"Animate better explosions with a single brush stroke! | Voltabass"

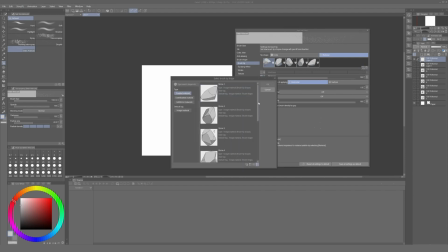After having all of our materials assigned as tip shapes, we can start playing with the settings of the brush.
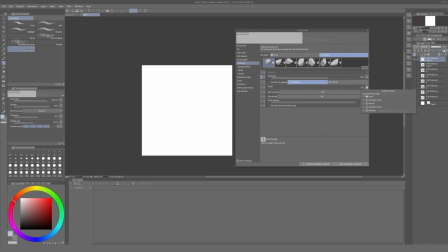The angle of every object can be affected by the tilt of your pen, or randomly assigned by the software. But more importantly, in the section Spraying Effect, we can choose the density of the particles and the option Spraying Effect.
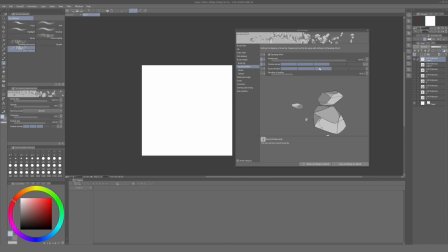If this setting is not selected, instead of having different rocks spread over the area, we will have a continuous string of objects tagged over each other. This can prove useful in concept art and quick environment design, but this time we want random rocks appearing everywhere, so let's keep this setting on.
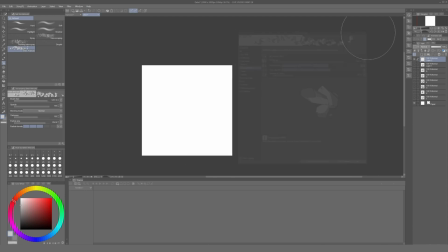Now on the section stroke, we can modify the gap of the brush.
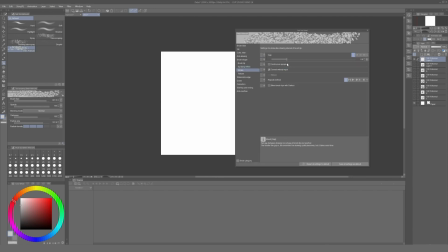Too big and it will spray only on the borders of the brush. Too close and they will appear just one on top of each other. Try to adjust this until you get an effect that you find visually appealing. Another important setting is the repeat method.
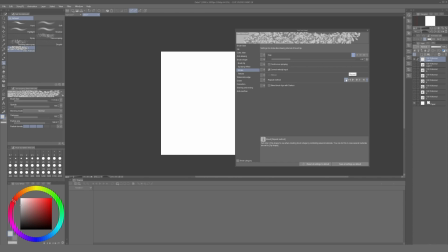It can be completely randomized, or you can have the shapes cycle every time you click on the canvas. Again, this will all depend on the way you use your brush. I use the cycle option to be able to get a new set of rocks every time I use it. Now with our brush complete, we can just go to our animation and start using it.
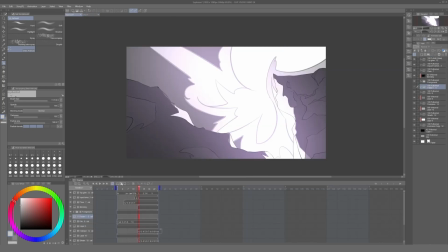We create an animation folder on top of the explosion. We start placing the rocks around it. This looks way too bright under these conditions, so I decided to add a black layer clip to this animation folder and lowering the opacity until I got the tone that matched the environment.
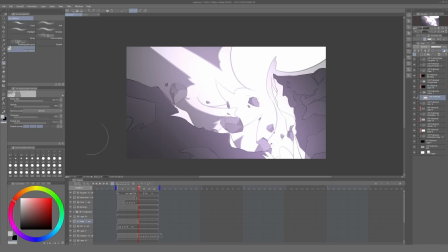I started to add rocks frame by frame, making them follow the general shape of the explosion.
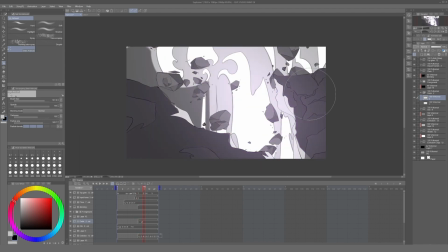Now, this wouldn't be so useful.
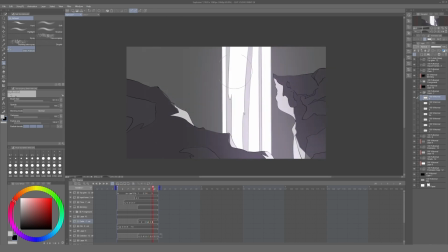These rocks will just look like a bunch of random sharp rocks appearing around the explosion without too much sense of movement.
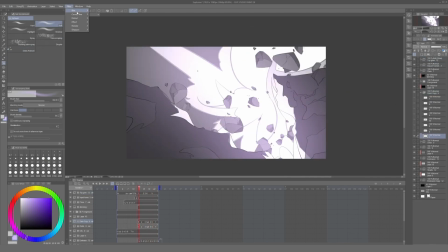So to fix this, I just add a motion blur effect on every single frame of the debris. For the first 2 frames, I use a radial blur effect because the explosion is projecting outwards.
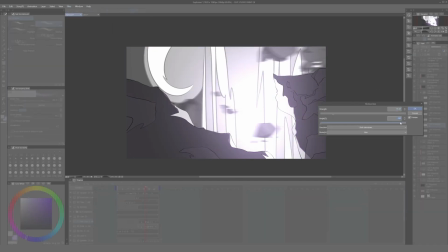And in the next one, I use a directional blur effect in a vertical direction.
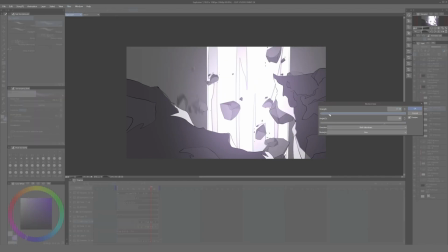This will give us the motion movement that we are looking for. After all of that, this is how it looks.
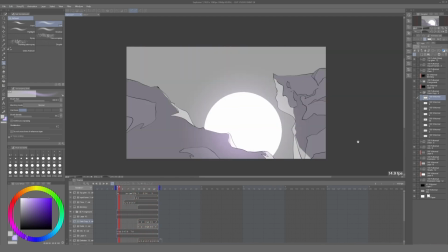This will be useful whenever you have to add a lot of repetitive objects that don't require too much attention to detail,
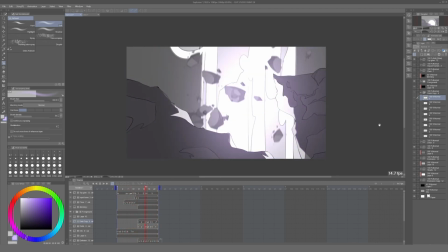and it helps to make the scene more dynamic. And that's it.
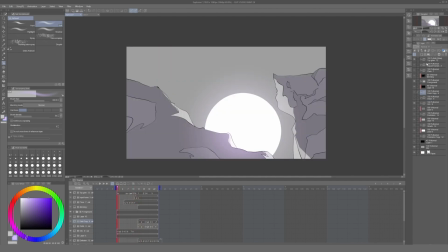I hope all of you found this useful, and you guys can check my animations on Twitter, Instagram, and YouTube.
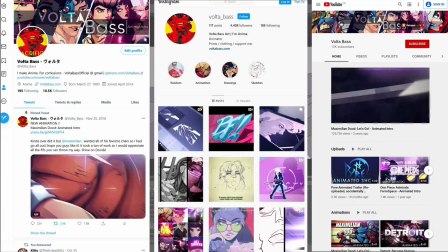Goodbye.